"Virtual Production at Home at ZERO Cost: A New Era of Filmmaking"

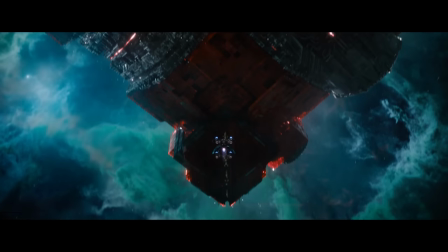In a universe parallel to the Marvel Cinematic Universe,
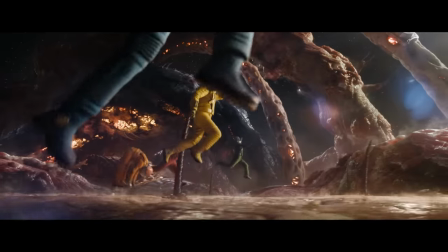an ordinary human recreate an iconic Guardians of the Galaxy Vol.
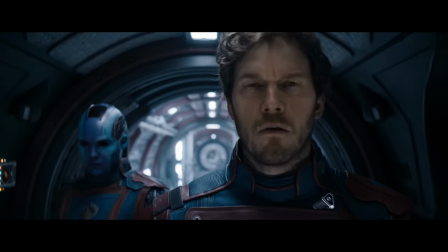3 scene in his living room. So to recreate this scene let's first analyze this clip. First problem is this background of a spaceship and I don't have a custom build set so I used Mid Journey to help me create this background.
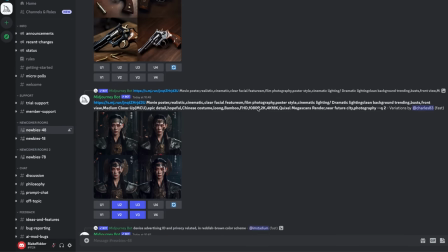If you haven't heard of Mid It's an AI tool available on discord where it generates these beautiful images from natural language descriptions The first promo trial was guardians of the galaxy spaceship corridor with bright white light above Cinematic with the resolution of 16 by 9 and he gave me these four images Which are okay,
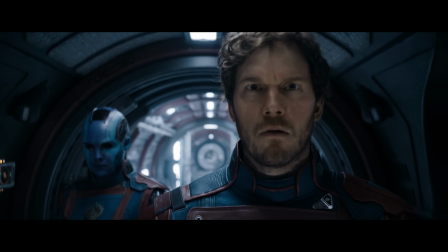but they appear to be a little bit too far away So I repeated the prompt and adding the
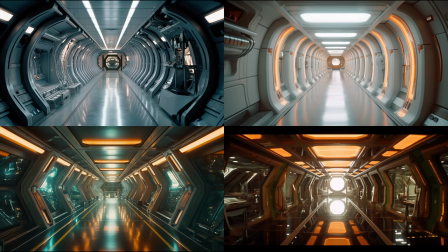focal length of 35 mil and boom This is a lot better and I decided to go with
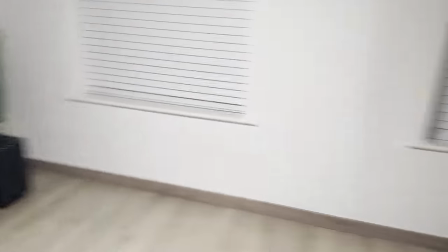this one pop that image onto the TV with a camera in front Then I look on the camera.
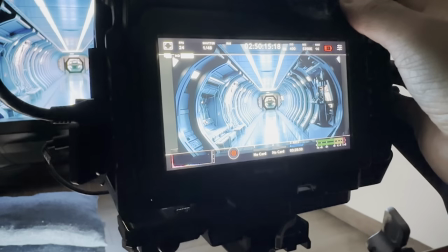He was way too bright So I added the ND to make it a bit darker from the TV screen and there we go.
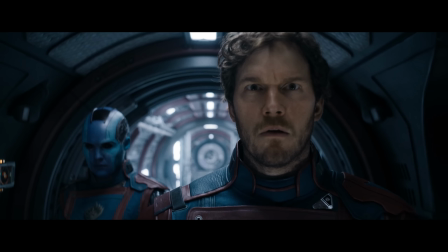That's how it's Okay, we need lighting now. Let's look at the lighting setup and from his hair We can see how the light is hitting from the top So
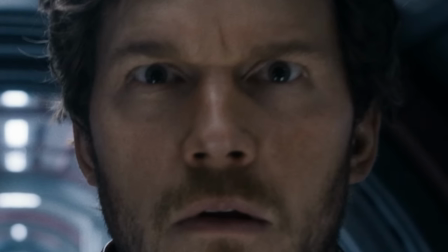there's a top light and if we zoom in into his eyes I just never noticed how black your eyes were. Anyway, so as you can see, there's a reflection of a light that's coming from below So I place one tube on the floor
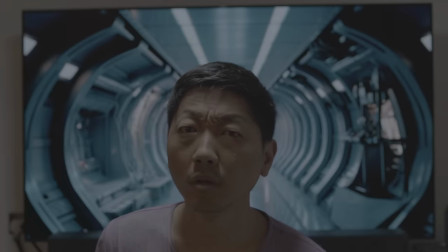and another tube on the top And then this is my face realizing I was way too low on the floor.
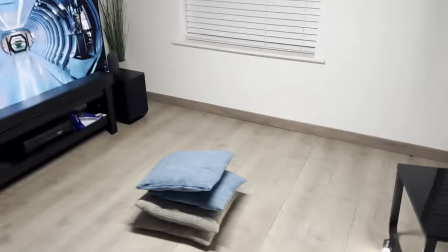So I added some cushions. Okay, it's time to shoot the scene
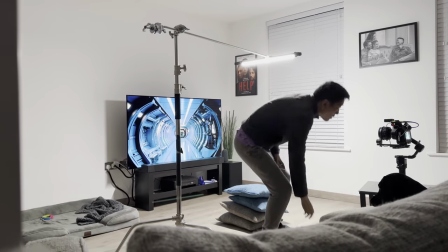Okay, it's a bit boring. Let's fast forward
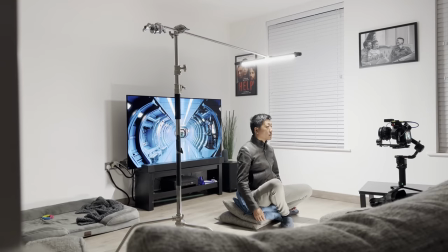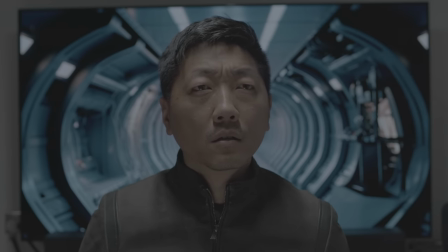And this is the final shot I decided to use now you notice my camera doesn't move like here it does because I don't have a set like this,
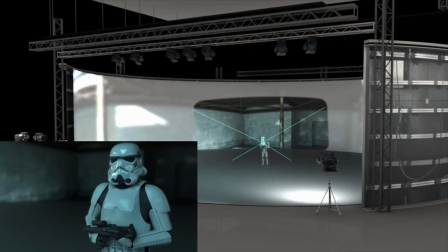a virtual production on Mandalorian, where the camera moves with the background. Now, on to the magic world of color grading.
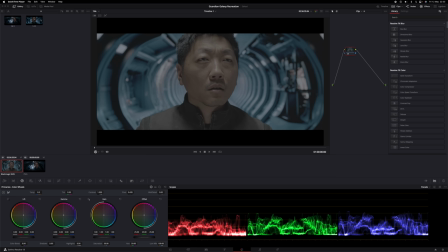I used DaVinci Resolve to do all my editing and color grading. Here's a clip zoomed in to crop out the TV and added the black bars.
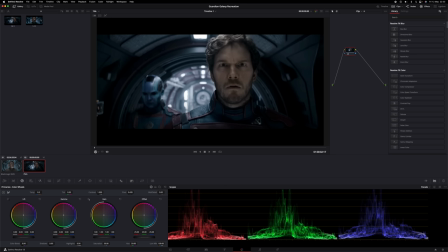And here's the original image for reference. Now, to get the color grading as original, I could color grade it from scratch, but I'm feeling lazy today.
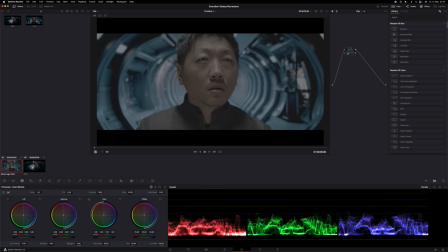So all I have to do is make sure my clip is selected and then right click on the
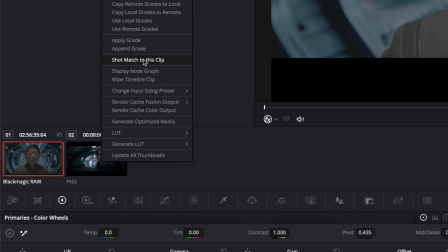reference image and then choose Sharp match to this clip and voila Okay,
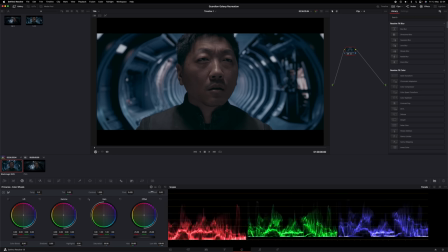not quite there. So we need some more tweaks. First thing I notice is a little bit dark. So I'll bring up the brightness Like this a bit more. Yeah, and then I want to color grade just me not the background There's this new feature on DaVinci Resolve called Depth Map.
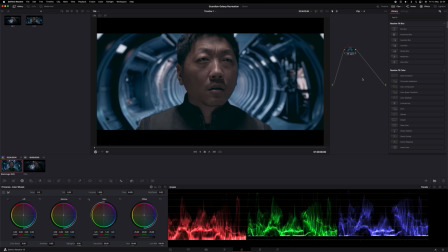What it does is it will isolate the object closest to the camera separate to the background.
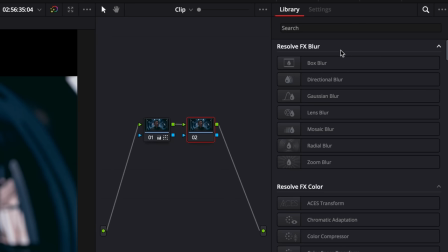So create another node here, and under Library I will search for the effect Depth Map and drag that onto the new node.
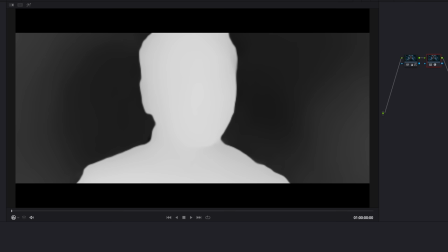And immediately you will see you're separating me from the background. the white is the object that you are color grading on.
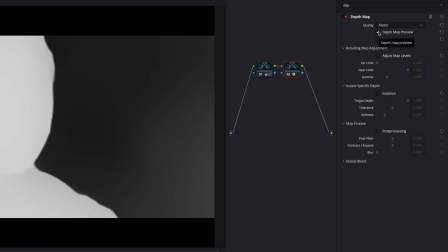I'm going to switch off the preview so I can see what we're working on. Okay let's look the original reference image again.
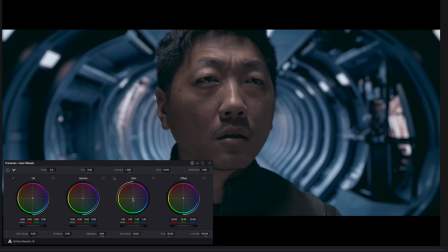The skin and the hair is a lot lighter colored so I'm going to drag that down to a bit to red here, slightly down a bit more and
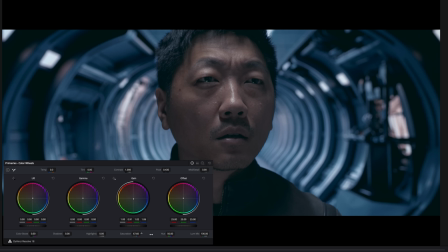then saturation up a little bit. Okay, let's just have a quick look again, right. Okay, I think we need to go down a bit more with the skin color, still too red for me. And then we'll increase contrast a little bit.